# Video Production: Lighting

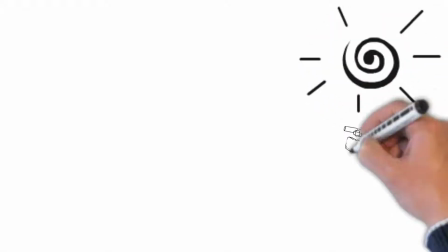The key to great looking video is using light effectively. Natural light, sunlight, is the best light source.
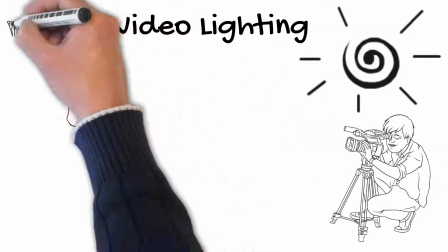It is what the human eye has evolved to see.
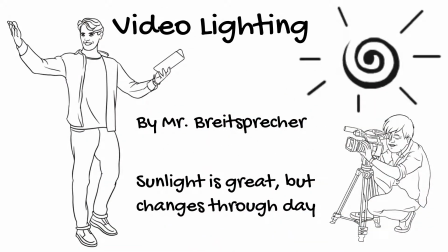The color of sunlight changes throughout the day as the sun moves across the sky.
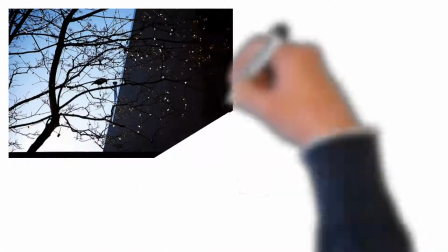When it is a clear sunny day, there is a high contrast between light and dark.
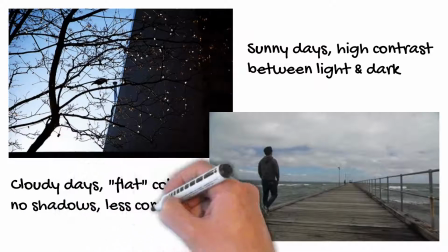On cloudy days, the color of sunlight is different, there are no shadows, and there is less contrast between light and dark.
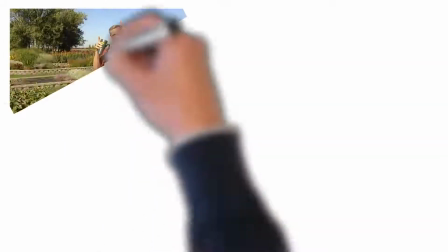When working with sunlight, keep the sun behind you.
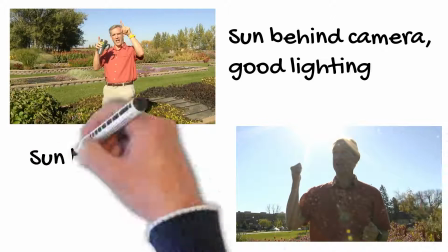You probably need to move the camera when shooting outside as the sun moves across the sky.
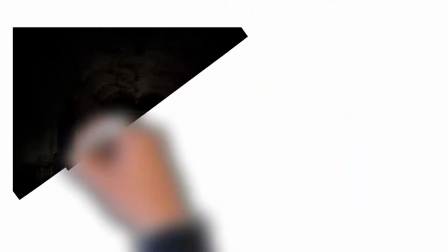When shooting inside, we usually do not have enough windows to let us rely on sunlight.
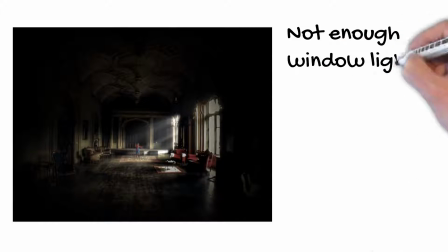Inside, we probably use artificial light.
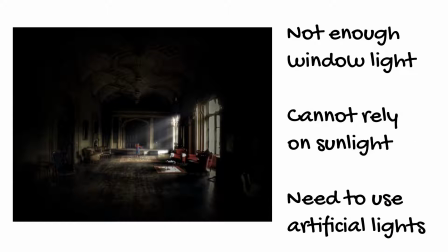There are different types of artificial light, and each has a different color range, which is called color temperature.
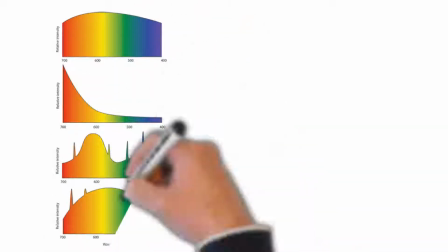Sunlight has a wide spectrum. Incandescent light bulbs have little of the blue spectrum and is much redder than sunlight.
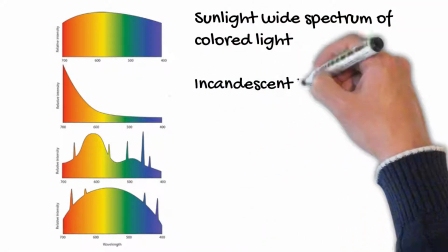Fluorescent lights have an odd, broken spectrum of colors.
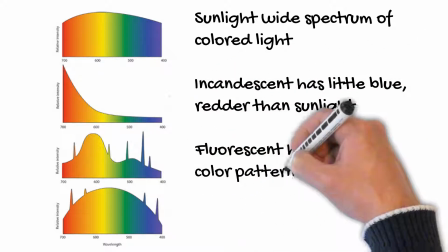Fluorescent lights are not good choices for video production unless you use fluorescent lights balanced like sunlight.
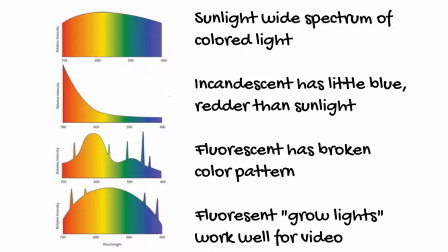Fluorescent grow light bulbs can work well for video.
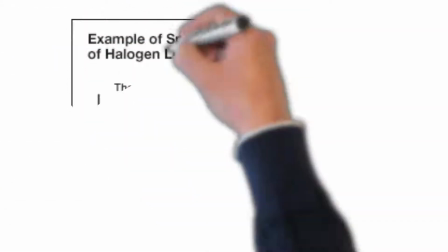Halogen lights, like incandescent, are too red and unbalanced for most video productions,
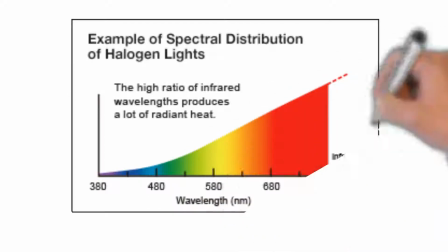though good video cameras let you set white balance so that most any light looks true white.
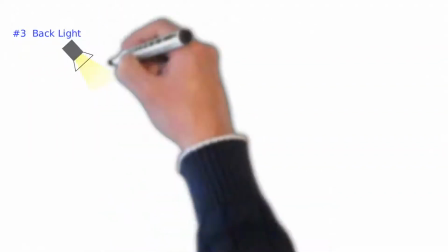When setting up artificial lights, they must be positioned carefully.
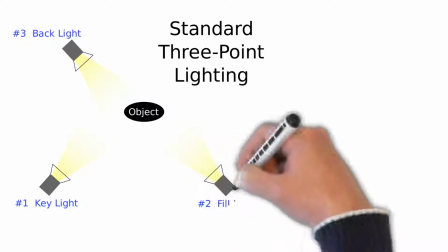The main lighting on your subject is called the key light.
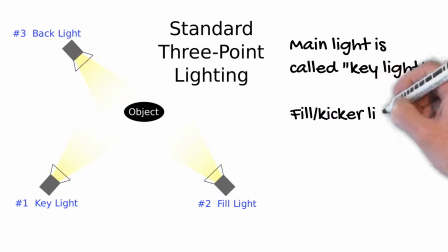Fill lights, also called kickers, balance the key light and eliminate dark shadows on faces or across the scene.
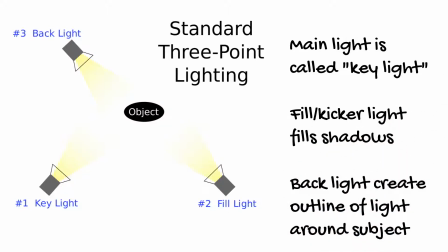Backlights are behind your subject. They provide an outline of light around your subject's head, neck, and shoulders.
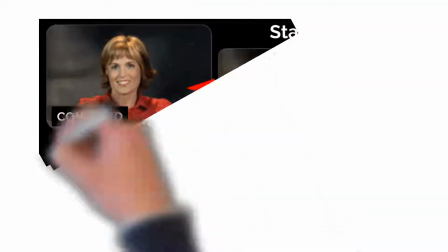Using key, fill, and backlighting looks professional and is called three-point lighting or rim lighting.
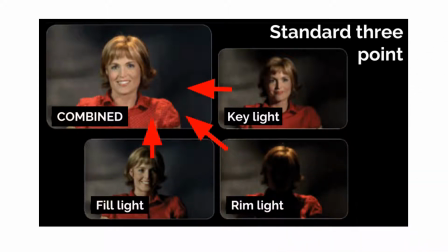Using three light sources makes your subject pop, which means they stand out against the background.
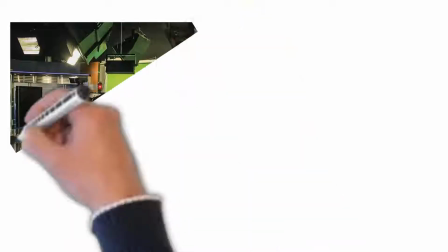When chroma keying or shooting directly against a background, it is important to use wash lights to light your background.
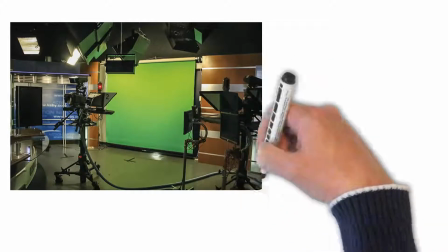This reduces the contrast between your subject and the background.
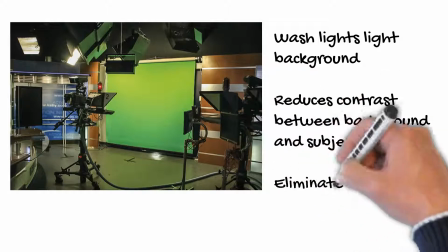Wash lights can be used to evenly light a background so that it has no shadow
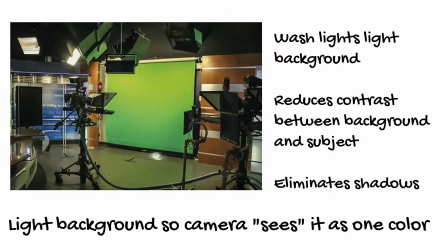and that the camera sees it as one solid single color.
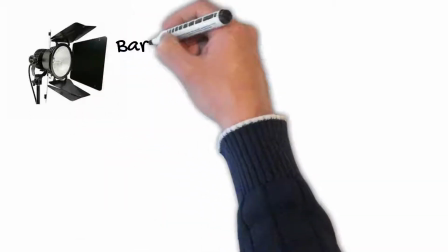Lights can be controlled with barn doors, scrims, and reflectors. Barn doors are flaps on a ring that fit across a light's lens.
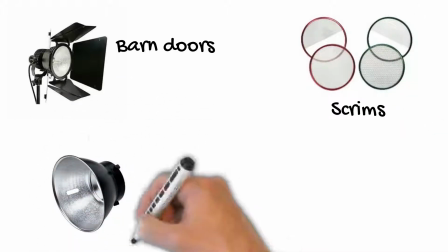Scrims are small pieces of screen mounted to fit over the lens, softening strong shadows.
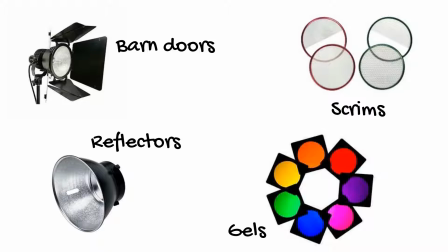Professional lighting systems can also be dimmed and colored with gels over the light.
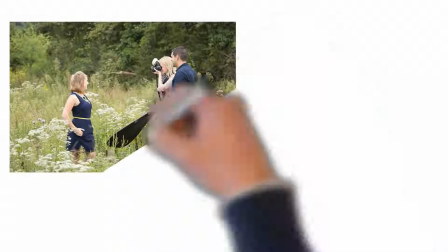And don't forget to use reflectors to bounce light back towards your subject for more even lighting.
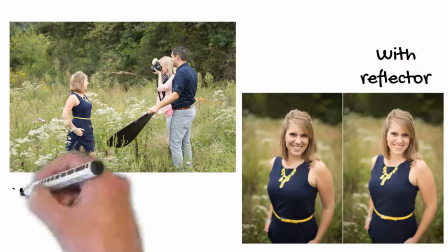Reflectors should be white or silver colored. White foam core boards, like Gator board, work great for reflectors.